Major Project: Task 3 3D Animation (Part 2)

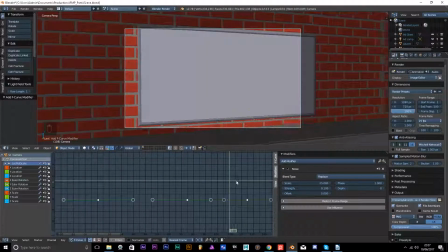(8:11)
Now if I move, you can see it's a little more reasonable, but I'm going to turn that down a little bit more.
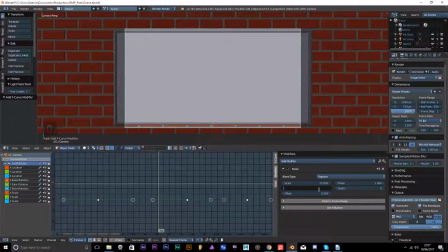0.065. Let's try that. Maybe let's go a little lower. 25. Let's go 25.
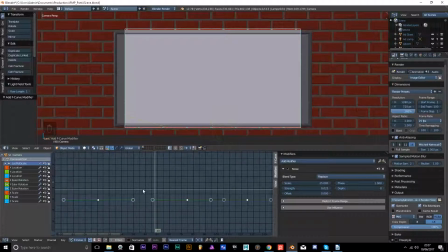(8:36)
As you can see, you got that slight wobble in the camera. That is known as a shaky camera effect. You can even restrict it on certain frames, which means that it only wobbles.
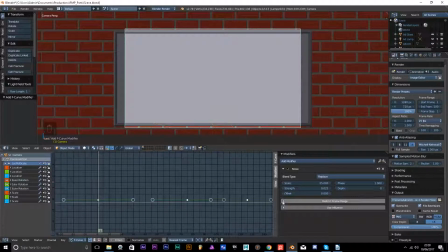(8:54)
It wobbles at certain points. Like it starts to wobble at certain areas that you want it to start at, and where it ends. I won't be using it in this video. So we're going to our Y now, and we're going to add in another noise.
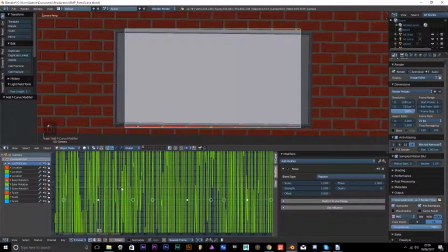(9:12)
Well, as you can see, look at that. As you can see, it's a bit of a very shaky wobble there. Unlike that one, you can't really see it. But with the noise, we're gonna basically copy that.
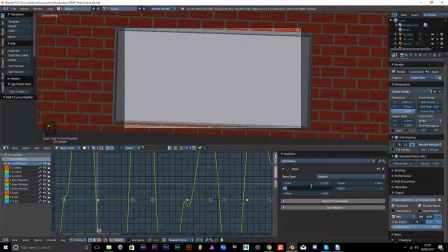(9:28)
So 25 and 0.025. As you can see, it is quite a wobble, but it's not as bad as it was.
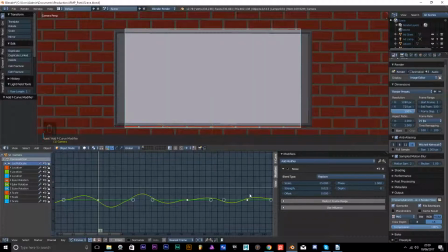(9:42)
It's more trying to get that human authentic feel to it, like someone's actually holding the camera. I like that with things like this, because it does make it feel a lot more
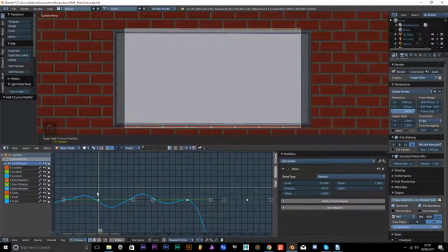(10:00)
a lot more realistic, as you can see.
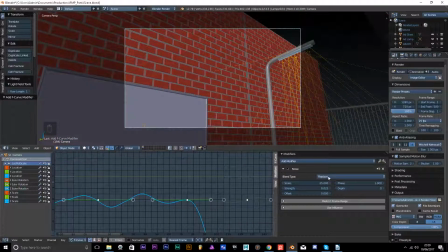(10:06)
I can keep dragging it.
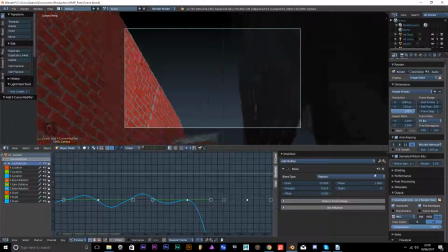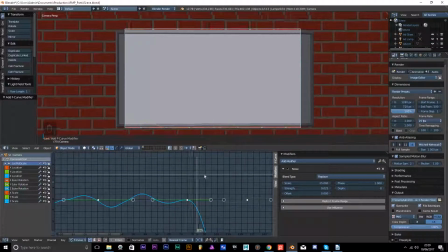(10:14)
It's like someone's actually holding it. And that is what I want to achieve there. Now, with these modifiers on,
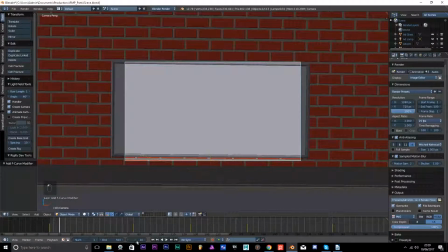(10:29)
it means that throughout this entire animation now, the camera will always wobble. And I have it to wobble.
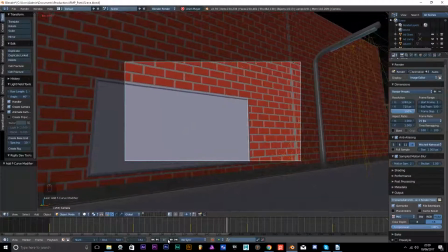(10:41)
Try and, like, if you're holding a camera, you can't hold something like purely still.
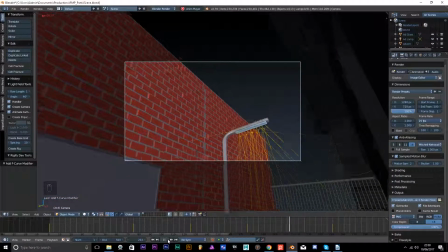(10:47)
There will always be movement.
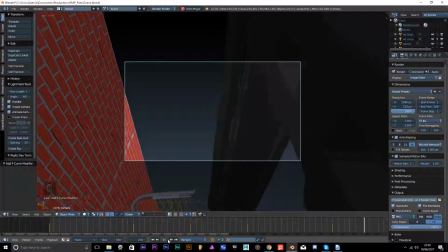(10:49)
Even if you put it on a tripod, it will still have a slight movement based on wind, the weather and things like that.
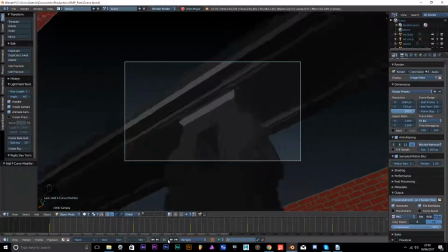(10:57)
So keep in mind that
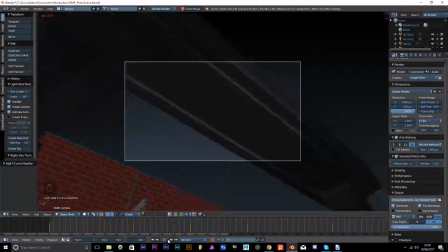(11:00)
using realistic kind of or shaky camera effect is very important for authenticity and realism.
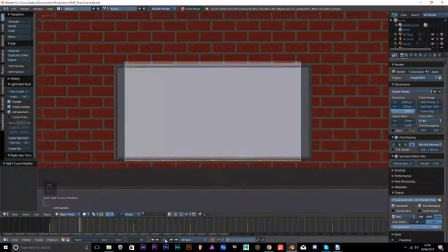(11:09)
That's what most film studios, especially ones who do live action movies, if you ever seen something like Battle Los Angeles, then there's a lot of shaky camera effects in that, even with just the CGI.
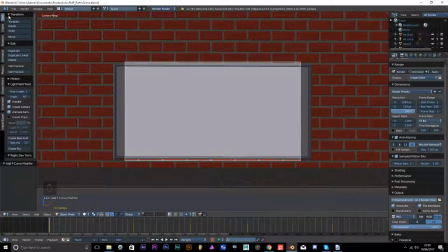(11:28)
It's because it's trying to capture that authenticity, that realism, as if it's like it's actually there, someone's actually filming it. It's quite common in certain documentary based movies. Battle Los Angeles is technically considered a military documentary, even though it's fictional and science fiction.
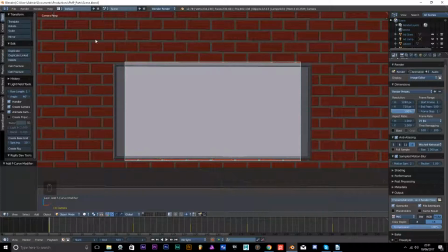(11:47)
It's still technically a military documentary, as the director liked to call it. The same with the movie called The Kingdom. That was kind of like a documentary-like movie because it also had people who were holding actual cameras,
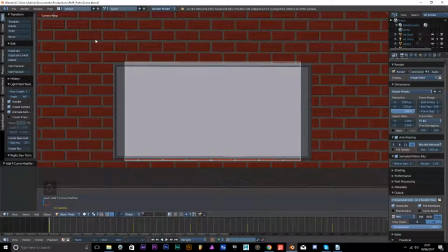(12:04)
no tripods, literally holding the cameras, being in certain positions where it feels like they're actually there to give that more authenticity and realism. That is no different of what I am trying to accomplish here with the shaky camera effect.